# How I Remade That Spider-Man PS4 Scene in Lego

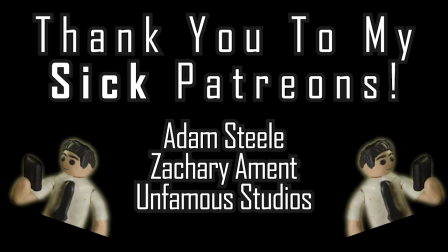0:00 Before we get started, I'd like to thank my Patreons, Adam Steele, Zachary Remade, and Unfamous Studios.
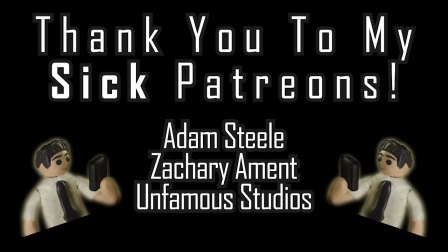0:04 Thank you so much for supporting the channel, but onto the behind the scenes stuff. When making a video like this, I went by a shot-by-shot basis.
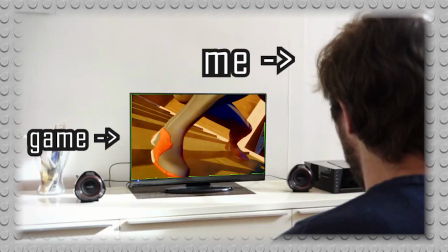0:10 I kept a close eye on the original game's cutscene as a whole, because I really wanted to stay accurate, right down to the frame where Spider-Man shoots his webs.
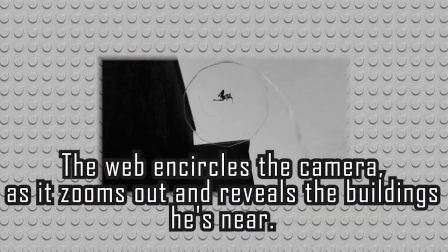0:16 To figure this out, I would take out the original cutscene and divide it into moments. Let's take this shot here for example where Spider-Man walks out the door.
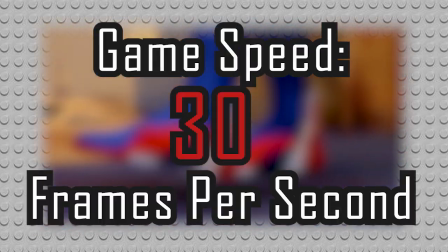0:22 Keep in mind, I'm watching the game at 30 frames per second, but I animate at 15 frames per second.
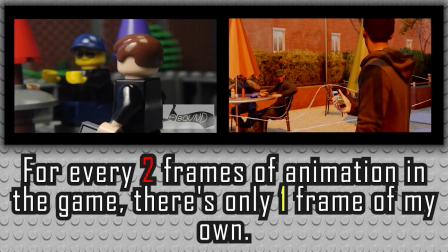0:28 This means for every 2 frames of animation in the game, there's only 1 frame of my own. I mostly did this because I animate pretty much everything in 15 frames per second.
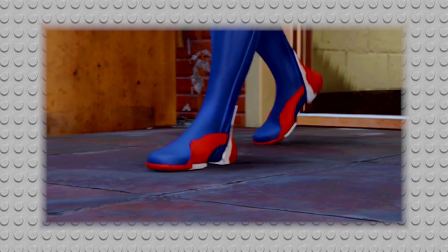0:35 I noticed that Spider-Man in the game walked for 1 second and 28 frames.
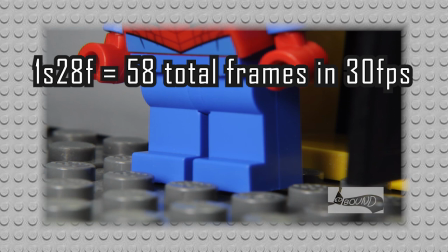0:39 Now because I'm animating at half the rate of the game, this means I will need to take exactly 29 frames to match the speed and synchronization.
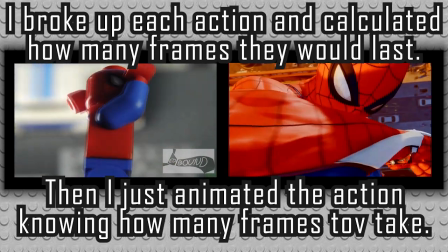0:46 So for every major jump, web spin, or something like slow-mo, I figured out exactly how many frames I needed to spend animating that shot to keep things in sync.
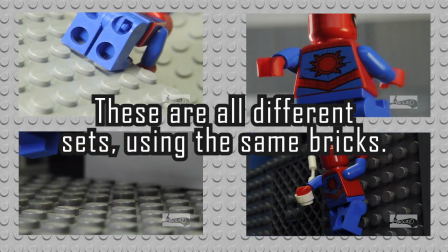0:54 For every shot, I will build a new set that would match the one in the game. There were a couple panning shots that the background move as Spider-Man will traverse through it.
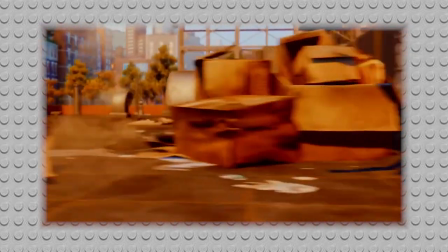1:01 Like this shot where Spider-Man runs across the rooftop, and this other one where he's in slow-mo through the air.
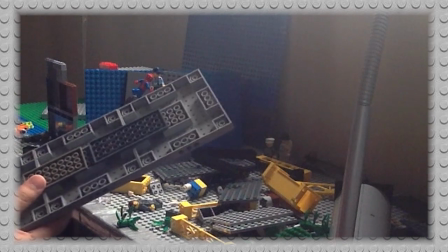1:06 For these shots, I built a platform out of Lego, and then decorated it to look like, the rooftop or the set, or whatever I needed it to look like.
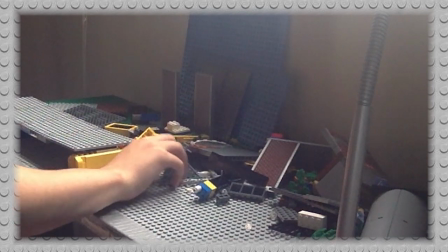1:12 I would then place it on the original set, without attaching it, so that way I could slide the platform along.
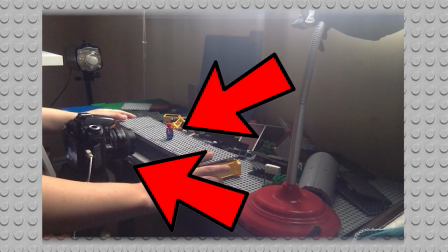1:17 When Spider-Man is running, he's actually staying in one place, and so is the camera. I'm just moving the set along so it gives the illusion that he's running and the camera is following him.
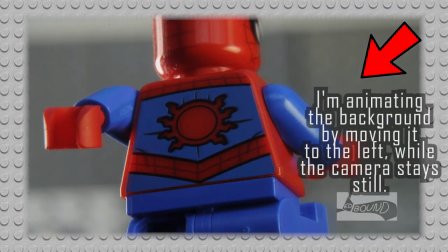1:25 I do this again in the shot where he's spinning in the air in slow-mo. For the slow-mo, I did not want to risk moving the camera, because if I moved it wrong or I bumped it,
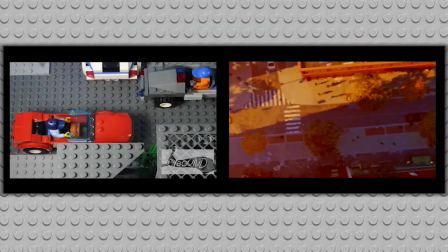1:32 it would ruin the entire effect and it would just all fall apart. So I just moved the street that was under Spider-Man instead,
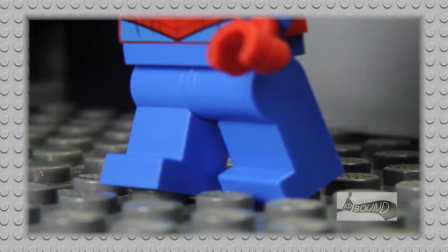1:37 while keeping both Spider-Man and the camera in one place. Now, there are shots where I actually do move the camera, like this first shot here and the last shot here.
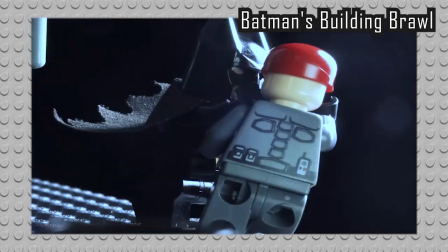1:44 A few of you actually asked me in both Batman's Building Brawl and this remake exactly how I got the camera movement so smooth.
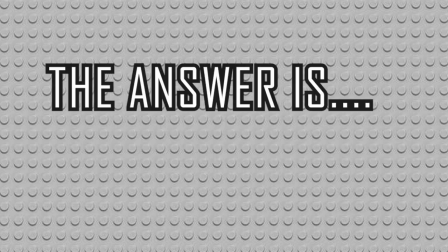1:50 And really, I just animate the camera as if it were another character. There's a trick I use called slow,
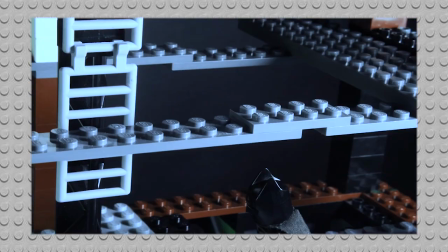1:54 fast, settle, in which whenever I move a character, the initial movements in the first 2 or 3 frames are very tiny.
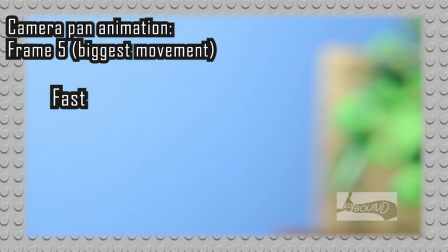1:59 As the movement builds momentum, the gap in the positions grow greater.
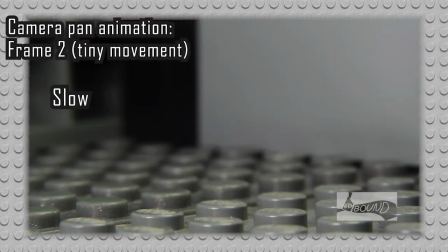2:03 And finally, once the movement is done, you need to settle it by adding some bounce, or just going back to tiny movements again until it stops.
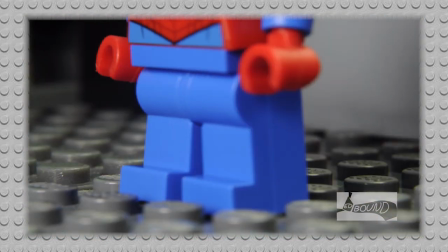2:09 People call this easing in and out, but I'm dumb and I call it slow, fast, settle. Whenever I move the camera, I follow that same principle.
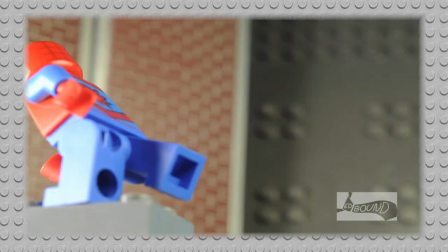2:15 This is so when the camera starts to move, it's not so fast that it catches the audience by surprise, and they have a few seconds to react to how it's moving.
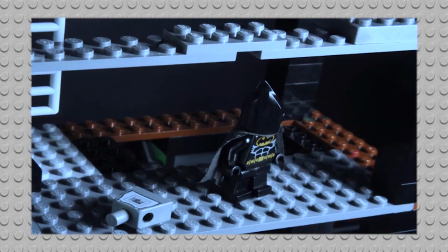2:21 Once it settles, it still shifts a bit, but that's just the way momentum works. Sometimes it's different though.
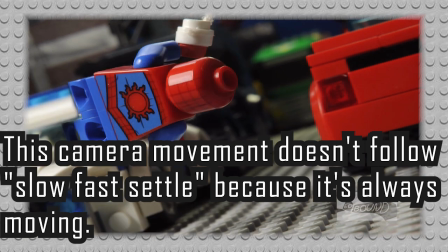2:26 For the last shot, the camera was always moving. It didn't stay in one place for a while and then shift. It followed Spider-Man the entire way through.
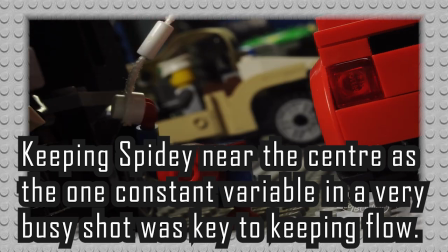2:32 The way I managed to keep this looking smooth is that I used Spider-Man as the one focal piece that didn't move away from the center of the camera.
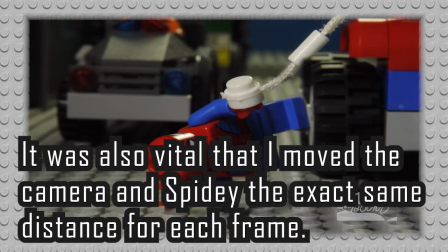2:38 No matter how crazy the background moves, Spider-Man stays in the same position. Your eye never has too much to keep track of, and doing this makes the action easy to follow and fun to watch.
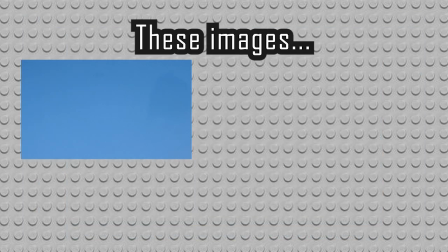2:51 Every frame Spider-Man is in the air is a combination of 2 different images. There's one of just the background objects, and a second identical photo with Spider-Man in it doing the pose I need him to do.
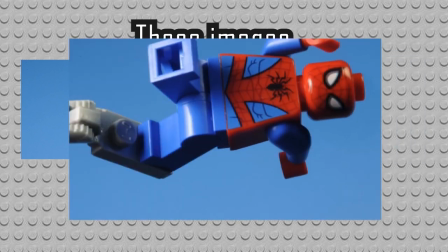3:00 But there's a twist. He's not actually in the air, he's suspended by a rig of Lego.
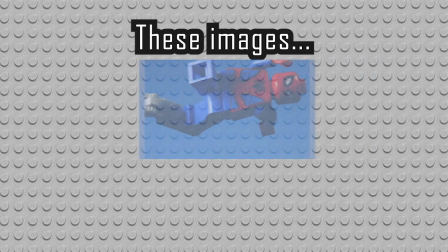3:05 The reason I took that photo of the background is so that I could use it to paint over that rig and make it look like he's chilling in the air.
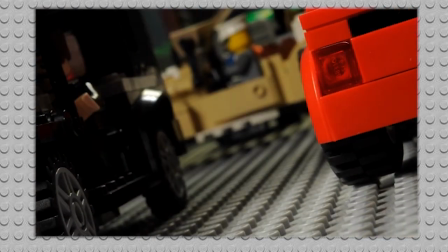3:11 For some shots, like this one, the camera is continuously moving, meaning the background is different for each frame.
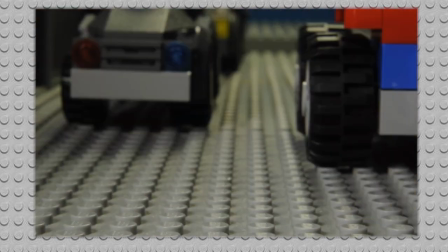3:16 This means I took twice as many photos than what you see in the actual video to achieve this effect. But hey, whatever it takes.
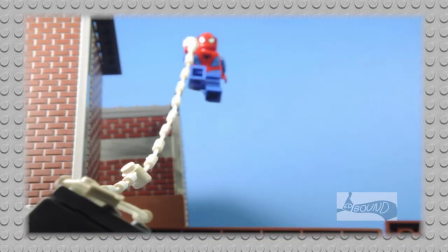3:23 Now for some fun trivia. This shot took 6 straight hours because I had to build the set as Spider-Man continuously traveled through it.
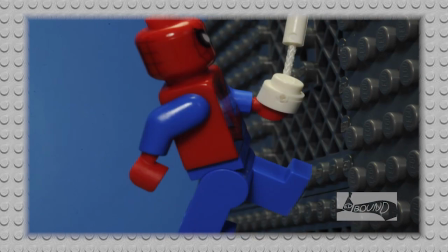3:29 This shot took me 3 days because of how many attempts I needed to get it right. For this entire project, I took exactly 799 different photos.
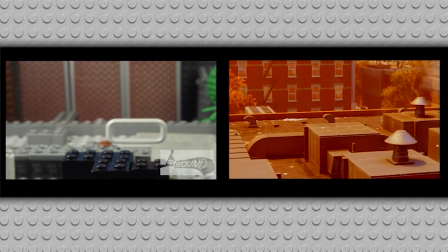3:39 I started this project on April 16th and finished on April 27th. And thank you guys so much for watching.
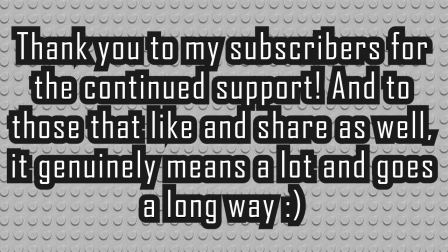3:44 Honestly, the praise, honestly, just like the reception I've been getting from this video. Some of the people who actually worked on Spider-Man PS4 were sharing this, so that's pretty crazy to me on Twitter.
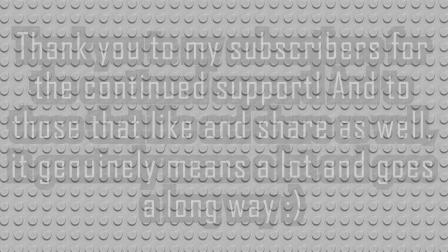3:53 But I hope you guys, stick around for more.
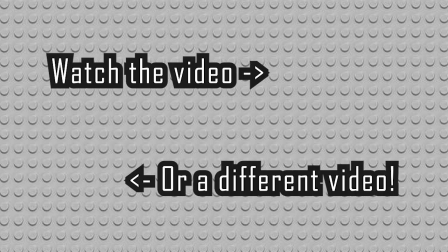3:55 I have a few projects still coming on the way with a big project that I'm excited for sometime in June, probably, maybe July, with Spider-Man in it. But upcoming next is actually a claymation, and I'm excited for you guys to see that. It's coming soon.